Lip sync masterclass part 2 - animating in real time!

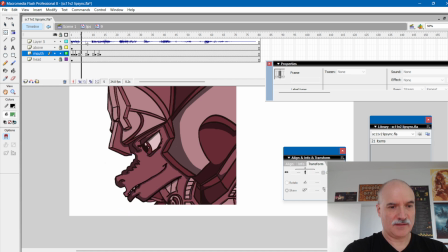Maybe 12.
Final back.
It's looking a little bit poppy here. So I'm going to add a frame in between this as the mouth starts to close.
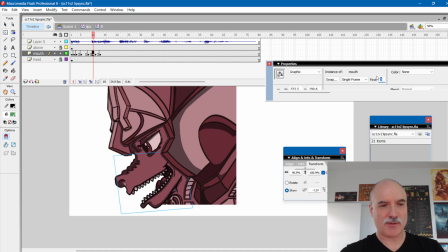Feeling that, so I'm going to go more just a mouth 3. There we go.
Final back.
There we go. There's my
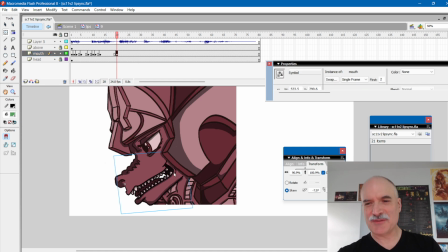and this may not sound good over the speakers because it's recording it from my let me see.
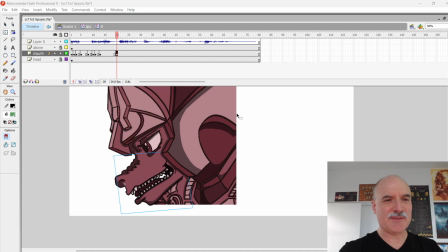No, it's got to record the mic for me talking too. I was thinking, could I just record it with what I'm hearing?
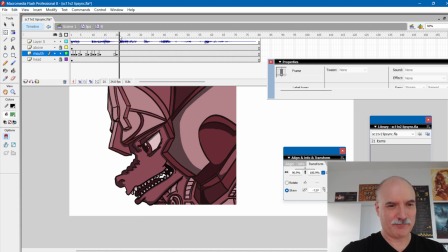But no, I'm not going want to get that fancy.
Battle.
That's a big mouth. So we're going to do the 8, or we're going to do the
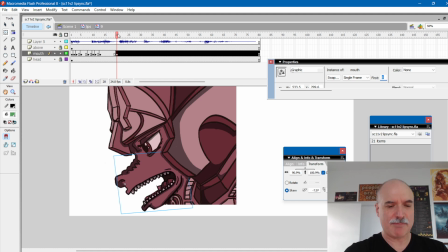6. Yeah, I think 8 is good. Actually, I'm going to go 6 into 8. So I see the progression there. Good. Now I want to get into that B. I can get into that early.
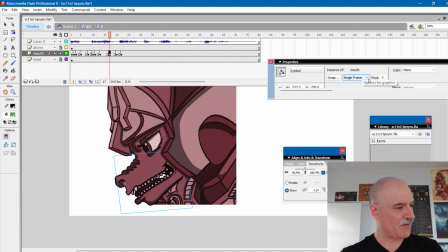You can always go B, and you can see it a few frames before you hear it if you really want to.
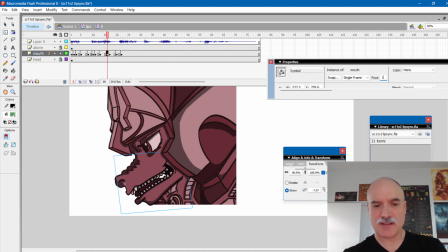And maybe I'll do 1 frame teeth here just to get into that B more smoothly.
Final battle.
Yep, liking that. And I'm going to try something here.
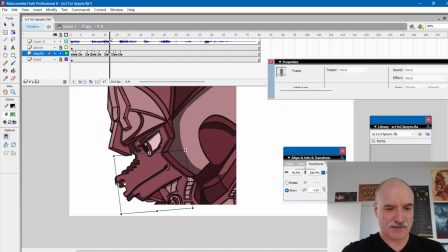Just because I'm kind of limited with the 12 mouths that I have. I'm going to go with the B. This might be a little bit silly. But it's not terrible.
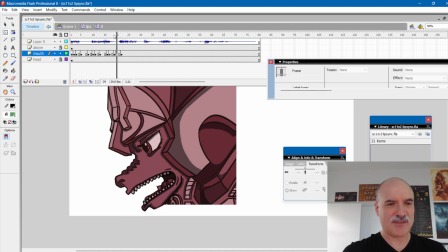I'm skewing the B for 1 frame there.
Final battle.
Just to get it into that direction. You know what? I think I have to make it a little bit tighter. And I'm going to have to fill in my...
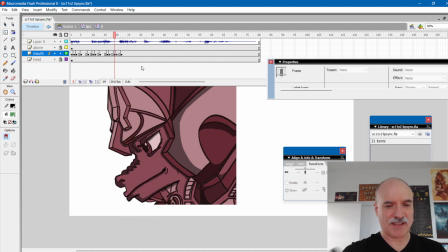Yeah, it's giving it a slightly more circular motion, which I'm liking. I'll just have to fill in that extra bit there.
Ol battle.
Okay, there's my ol. I
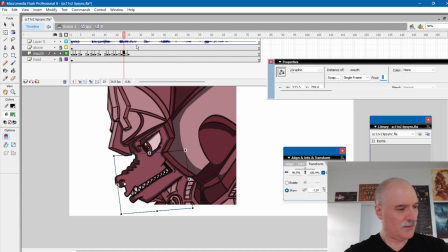think I can get to the T right away here. Maybe this one, or maybe this one. Yep, that's 7 mouth. There we go. Just gives it a bit more. You can see the mouth corner there is animating more nicely now.
Battle.
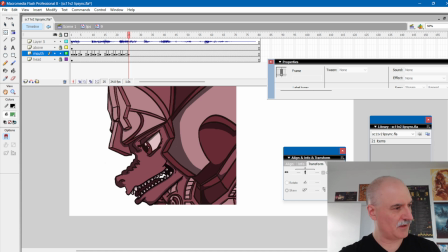And I want to hold that T for 2. T for 2. I want to hold that for 2 frames.
Battle fa. Fa. Fa.
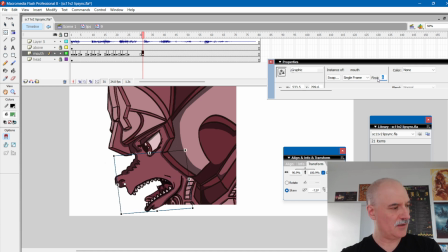We're either going to do ah or oh.
Fa.
Let's try it. And there's my O. I'll put a keyframe there so I remember where it is.
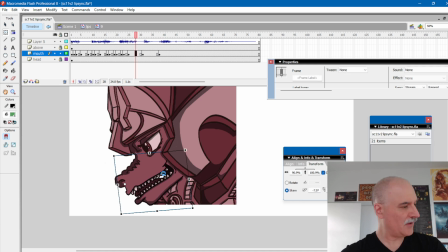Now I want to get to that F. Nice and early here. Again, I'll add a 1 frame transition with the teeth, just so it animates into that nicely.
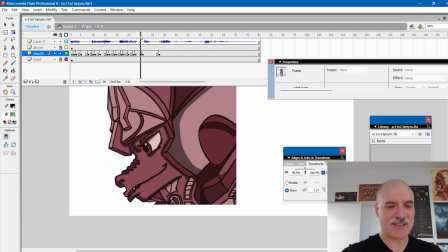That's going to be way too poppy potentially, but I might be able to support it.
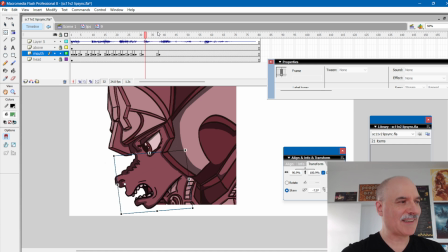Global.
And we hear the global all together, but you can go for global. G. You can see it before you hear it.
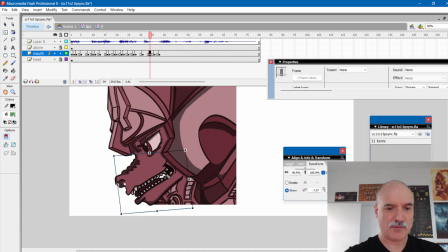My 2 there. Yep, that's giving me a bit of a smoother look there.
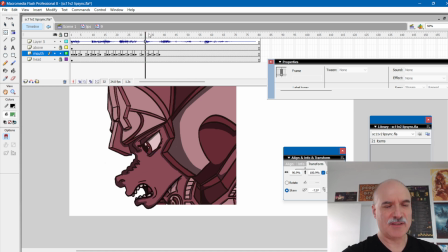Global.
See, global's big. I want global to really read. So, or even though it's or, it's small. I don't need to go for such a big move like this. 6, nope. 8, nope, how about 9?
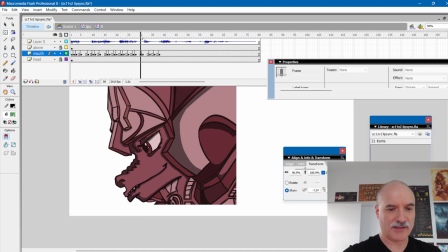Ah, yeah, 9 I'll give it.
Global.
Yeah.
Global.
That works.
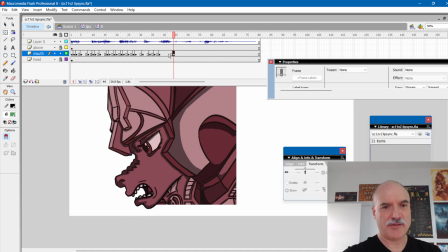And I need to get to my ul here, which means I need to get to my b here. Gotta hold these things for 2 frames or else they're not going to read.
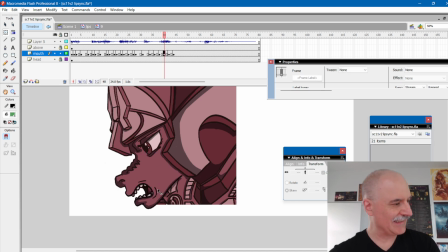And I got to transition from this O, which I like, into something that's going to pop less. No, I got to go with 9, I think. There we go. See that? This is just, I don't have this long enough to really support it. Just gonna have to go with this, I think.
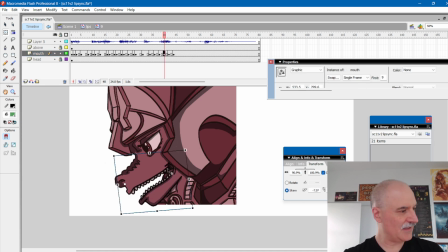And this ideally would be, global. that's not terrible. Glow. No, I'm going in the wrong direction though. I want to go oh. So I need to go rearrange these
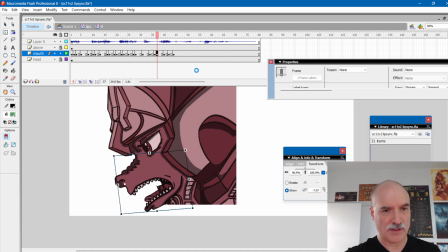over here and over here. And I should be saving this as I go.
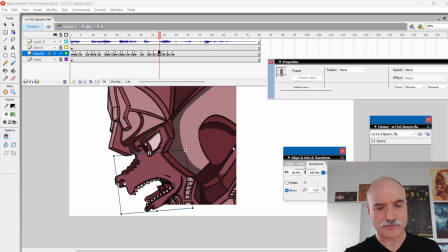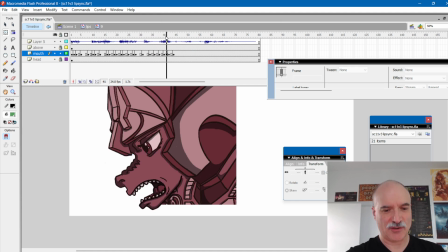Global.
Look at that nice circular motion there.
Global. Global.
Yeah.
Global. Supreme.
So I need to have a here,
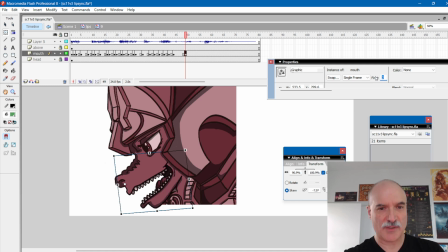and that's going to be my 3 mouth, and so I need to hit the s earlier, and maybe have a transition out of that. 1 to 12.
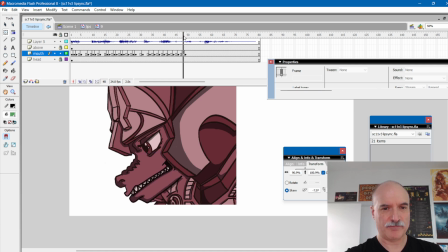I'm not loving the mouth corner there. Let's try 7 here.
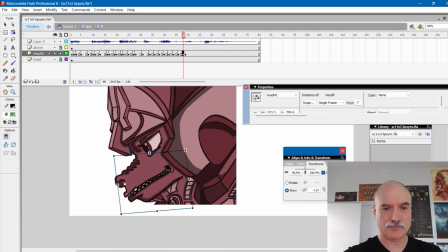Supreme.
Okay, if I'm going to do 7, let's try 12 with 7.
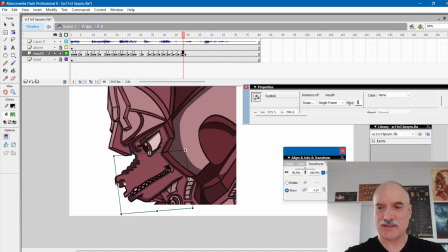Supreme.
Not loving it. 12-1. I tried 1-12. Let's try 12-1.
Supreme.
Yeah, it's not bad. Pre. Here's my eh.
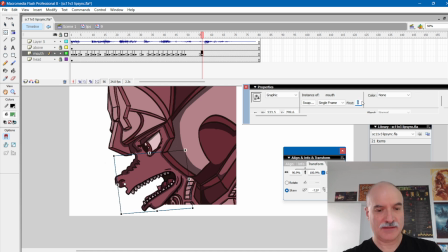Supreme.
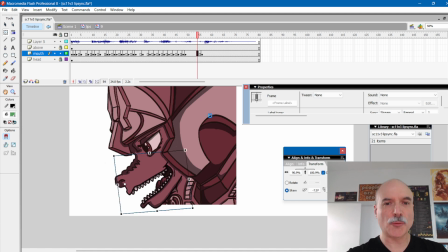I'm not going to be able to go for my big prem because that's going to be way too big. So I'm just going to go small here with 9.